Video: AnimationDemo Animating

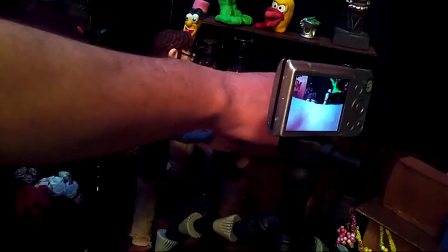(23:34)
So now I'm gonna move the hat off this horse's head here, kind
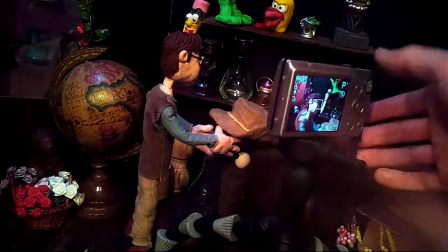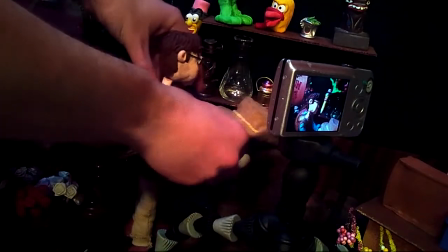(23:44)
of more so onto Seymour's hands. We're gonna turn his hands to make it look like he's holding the hat.
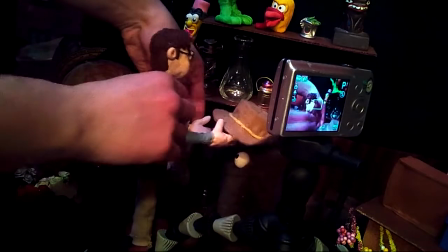(23:51)
And this arm up a little bit more.
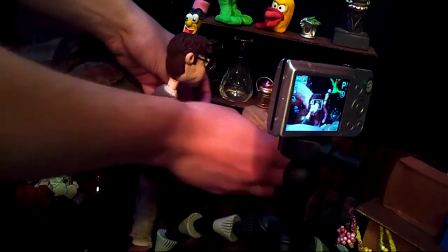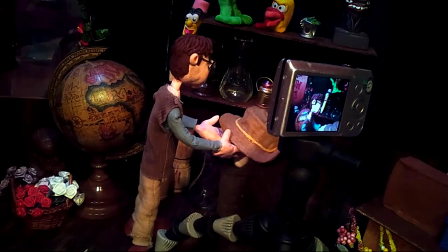(24:02)
Now as you can see this end of the hat it's kind of blocked by the camera there.
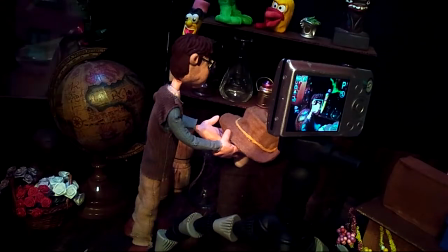(24:07)
Let's try and get a better angle.
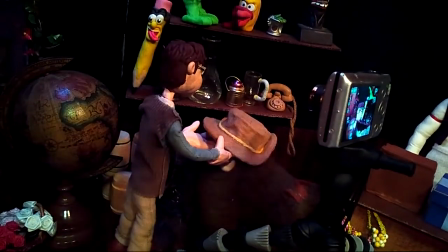(24:11)
There we go. This end of the hat right here is not visible in the frame.
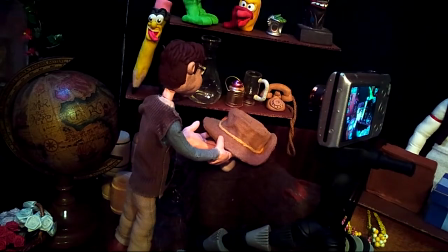(24:17)
So Jamie, if you could just kind of pinch that and kind of hold it up. Sure can.
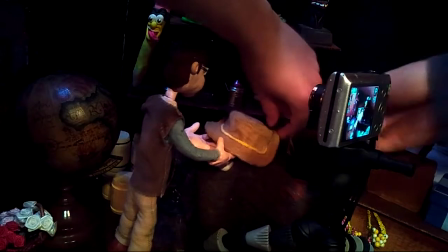(24:23)
As we go home, as we take pictures.
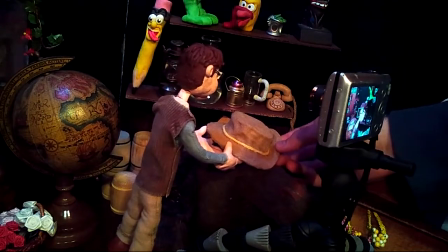(24:26)
So I'm having Jamie do it because he's on that side of the set and his shadow won't really
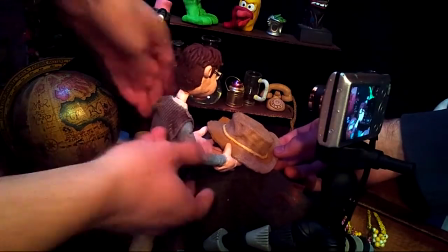(24:34)
be noticed in the picture. So the next one, I'm going to bend his arms up a little bit higher, and we're going to essentially have to hold the hat outside of the frame.
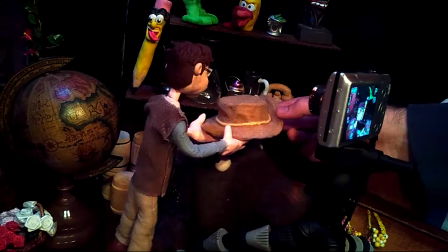(24:42)
Make sure that the thumb's not shown in the shot itself.
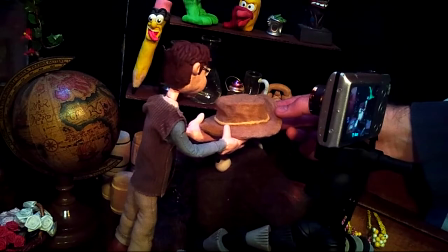(24:47)
And as you can see, Seymour's kind of leaning in towards the hat, and he would topple over.
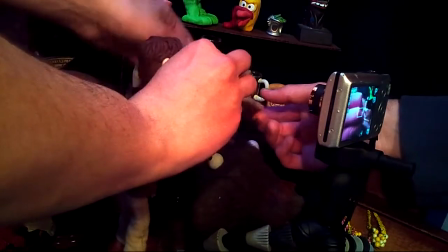(24:54)
But by holding onto the hat, it helps balance him out.
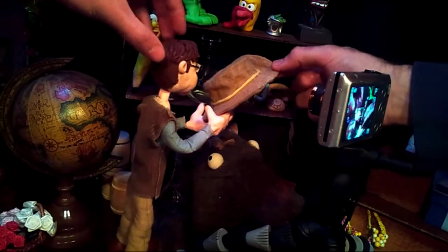(25:02)
So there we go.
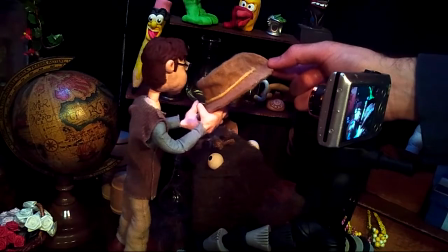(25:07)
Now what we could do too is have him throw the hat up in the air so that way it's out of frame and it'll actually make it look like the hat is flying and then we can plop it down onto his head.
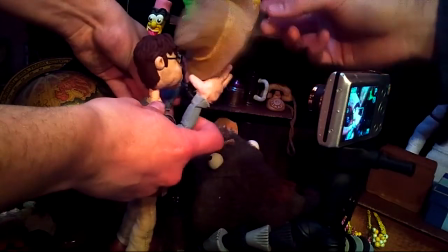(25:17)
Exactly. We'll lift it up a little bit more and hold on to it like so.
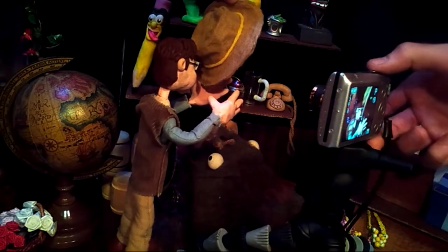Just following the parking. Which will happen.
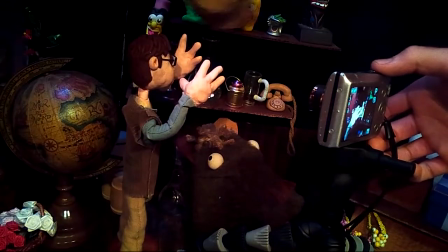(25:33)
So I'm going to hold the hat a little bit higher up make sure it's still in frame And by just hovering it over there, my hand's not in the shot.
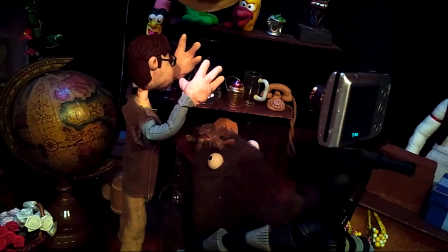(25:39)
And when you look back at the film itself, it'll look like the hat is flying.
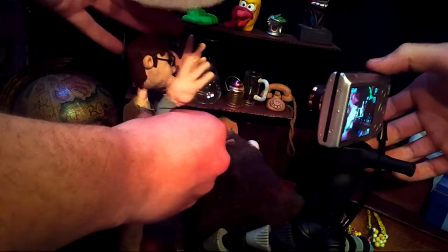(25:44)
I actually, like, reposition Seymour because in that picture, all you saw was his hand.
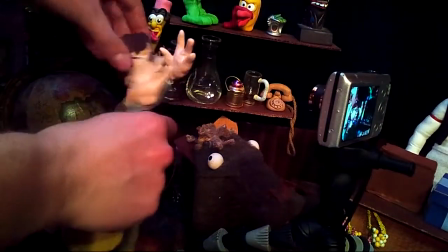(25:50)
All right, now the hat is up in the air. So we can turn Seymour. Let me find where his eyebrow went.
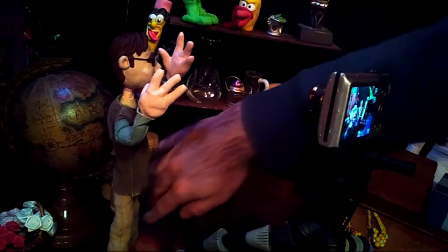(26:00)
Found it. I had bumped the eyebrow, and as you know, the eyebrow was just raw clay, so it just kind of fell off of his head.
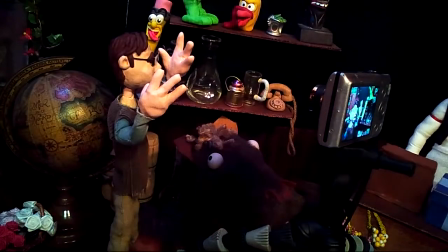(26:06)
So I'm just going to stick it back on there.
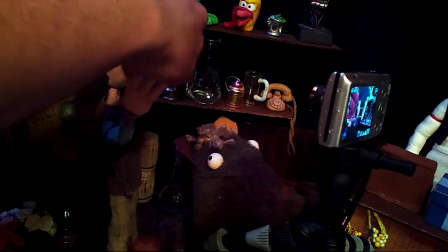(26:12)
Yeah, you'll soon find out that even though for being stiff characters, they have an awful lot of personality and will do things entirely that you don't want.
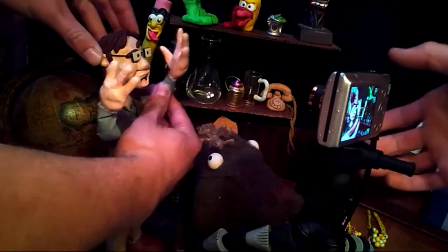(26:19)
So it's just working with your pre-Madonna actors on set.
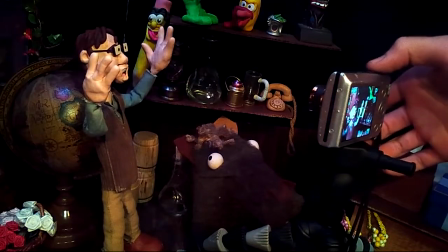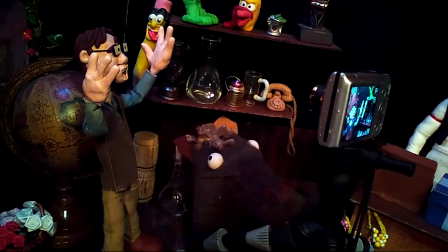(26:29)
All right, since the hat is still up in the air, we can just concentrate on animating Seymour. We'll bring his arms down.
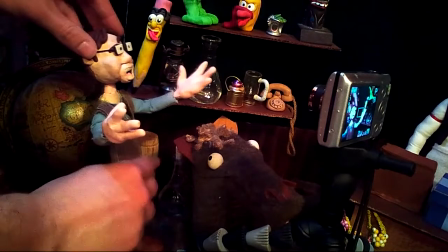(26:37)
Bend him back. As you can see, he was bent back and leaning up against the globe, and when I brought his arms down,
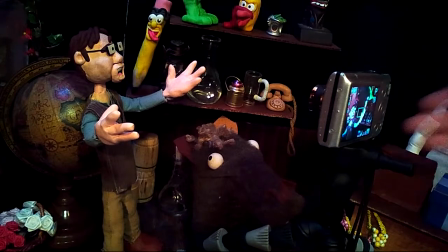(26:43)
he leaned forward because the gravity was pulling him forward and I had to bend him back to make it look like he's just not rocking back and forth.
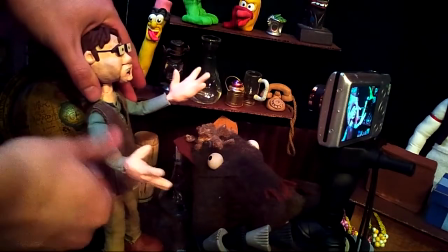(26:52)
So, bend his arms down again.
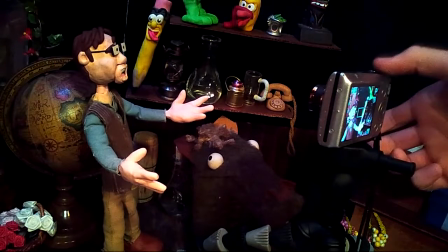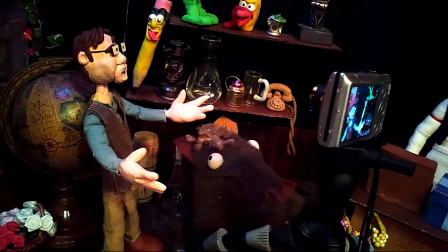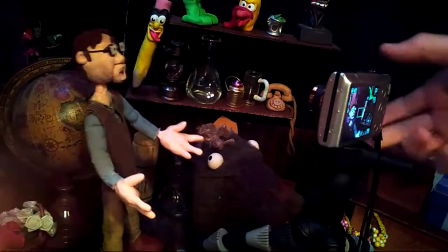(27:05)
Bend him down again once more. But this time I'm going to have the hat start coming down so we're not just animating one thing at a time.
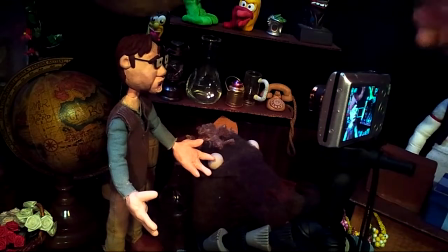(27:12)
The more you animate at the same time, the more interesting it'll look.
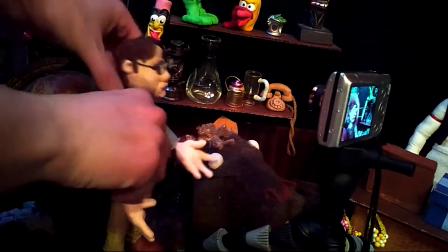(27:19)
Exactly, it's just a way to kind of think about it, get your minds going as far as how to make your little animations more and more dynamic.
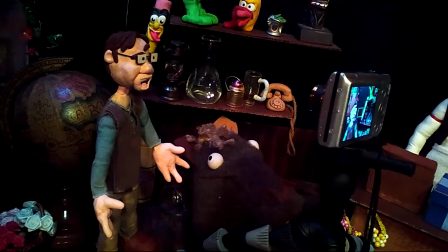(27:26)
First we just had him just put the hat on, but then we had the idea of, oh, making him throw it up in the air. Maybe a little bit more of a challenge, but it'll just look so much better on film.